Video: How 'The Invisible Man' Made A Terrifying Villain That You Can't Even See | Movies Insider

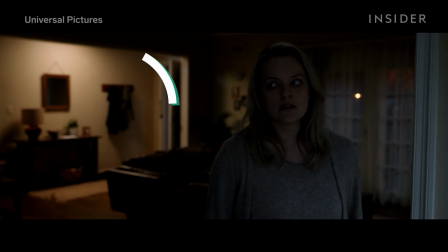248s
Much of this was accomplished through unusual framing, leaving extra space around or behind Cecilia. You assume he's standing in the corner or sitting in the chair, which makes the audience uneasy.
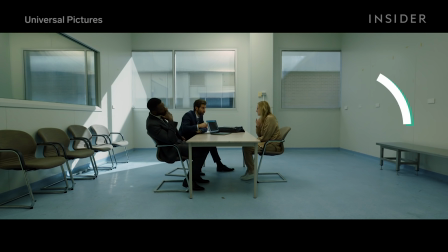258s
For example, look at the interrogation scene. The corner of the room is bare and in frame.
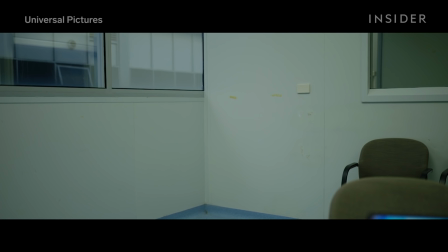263s
Cecilia and the audience assume he's standing right there in the shot, listening to everything. One of the kitchen scenes is a wide still shot.
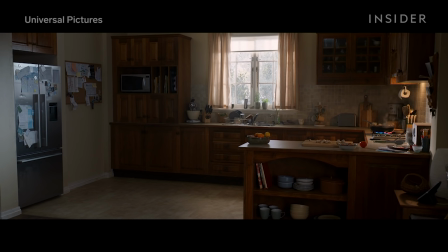270s
It lingers there for a long time after Cecilia leaves the frame. This was intended to be a moment for the audience to frantically search the image for any signs of Adrian.
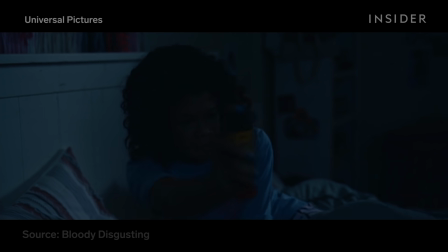279s
Weynell says he wanted you to be afraid you would miss something. The director confirmed that the Invisible Man is in most of those shots, but only he knows exactly which ones,
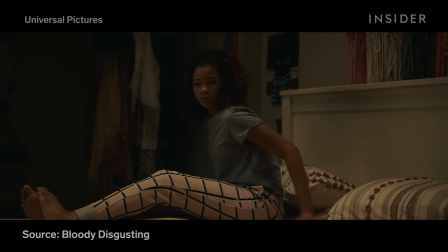287s
and there are only a few where the character is not present where we think he might be.
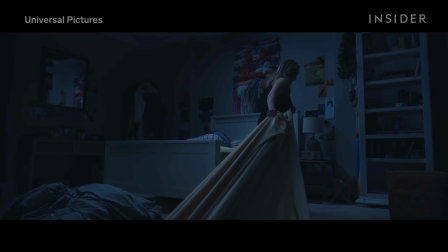291s
Aside from using the camera to film negative spaces, they also used it as if it was a character of its own at certain points in the movie.
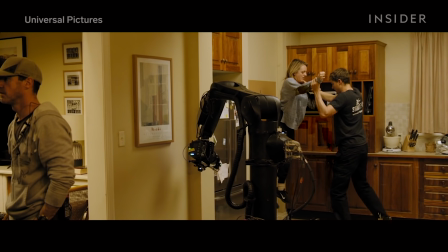298s
The same robotic motion-controlled camera used for the kitchen scene we mentioned earlier had precise controlled movements just like Adrian,
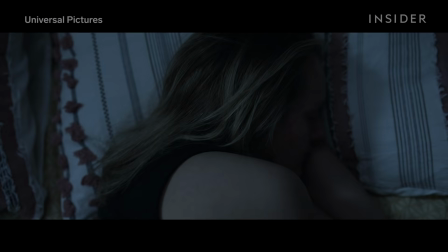305s
since the camera represents his presence in a lot of the movie.
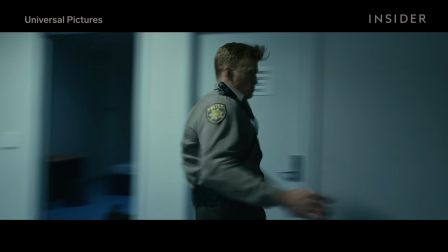308s
For example, in the hallway scene at the psychiatric hospital, Watch as it quickly darts back and forth and even bends to the side.
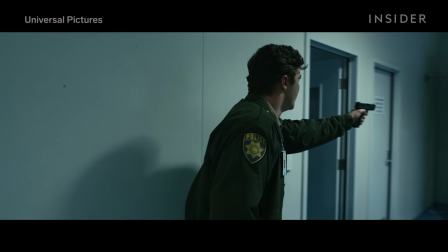315s
You feel like you're looking through Adrian's eyes as he goes on his murder spree. It has quicker movements than handheld cameras with odd, jarring angles.
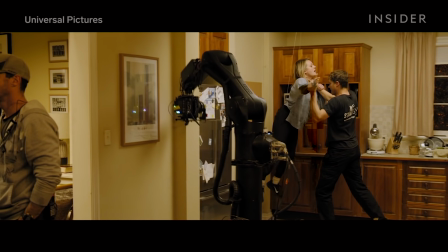324s
Using a robotic camera meant that actors had to get their timing right and hit their marks perfectly because the camera doesn't stop.
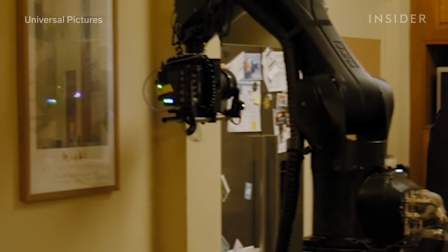330s
It's programmed to go through a specific set of motions at a specific pace.
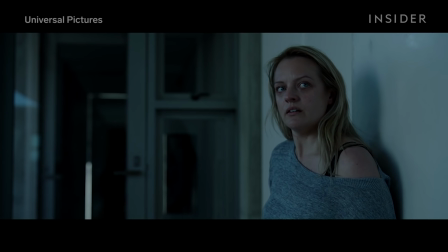335s
By combining all of these elements, Waynell created a believable, terrifying character that we think is on screen, but hardly ever see.
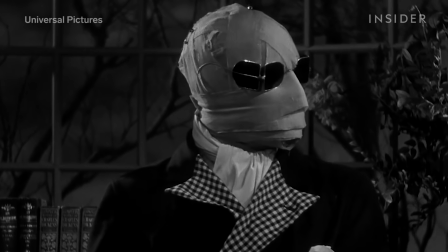342s
Without requiring any gimmicky bandages or cliched, spooky dark sets.
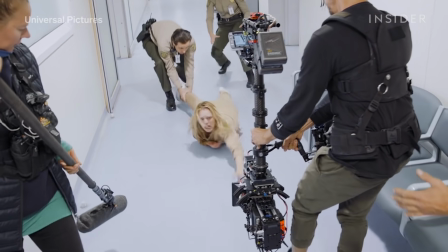346s
The Invisible Man managed to turn a small $7 million budget into a big scare, and it worked, ultimately, because it's often what isn't there that can scare you the most.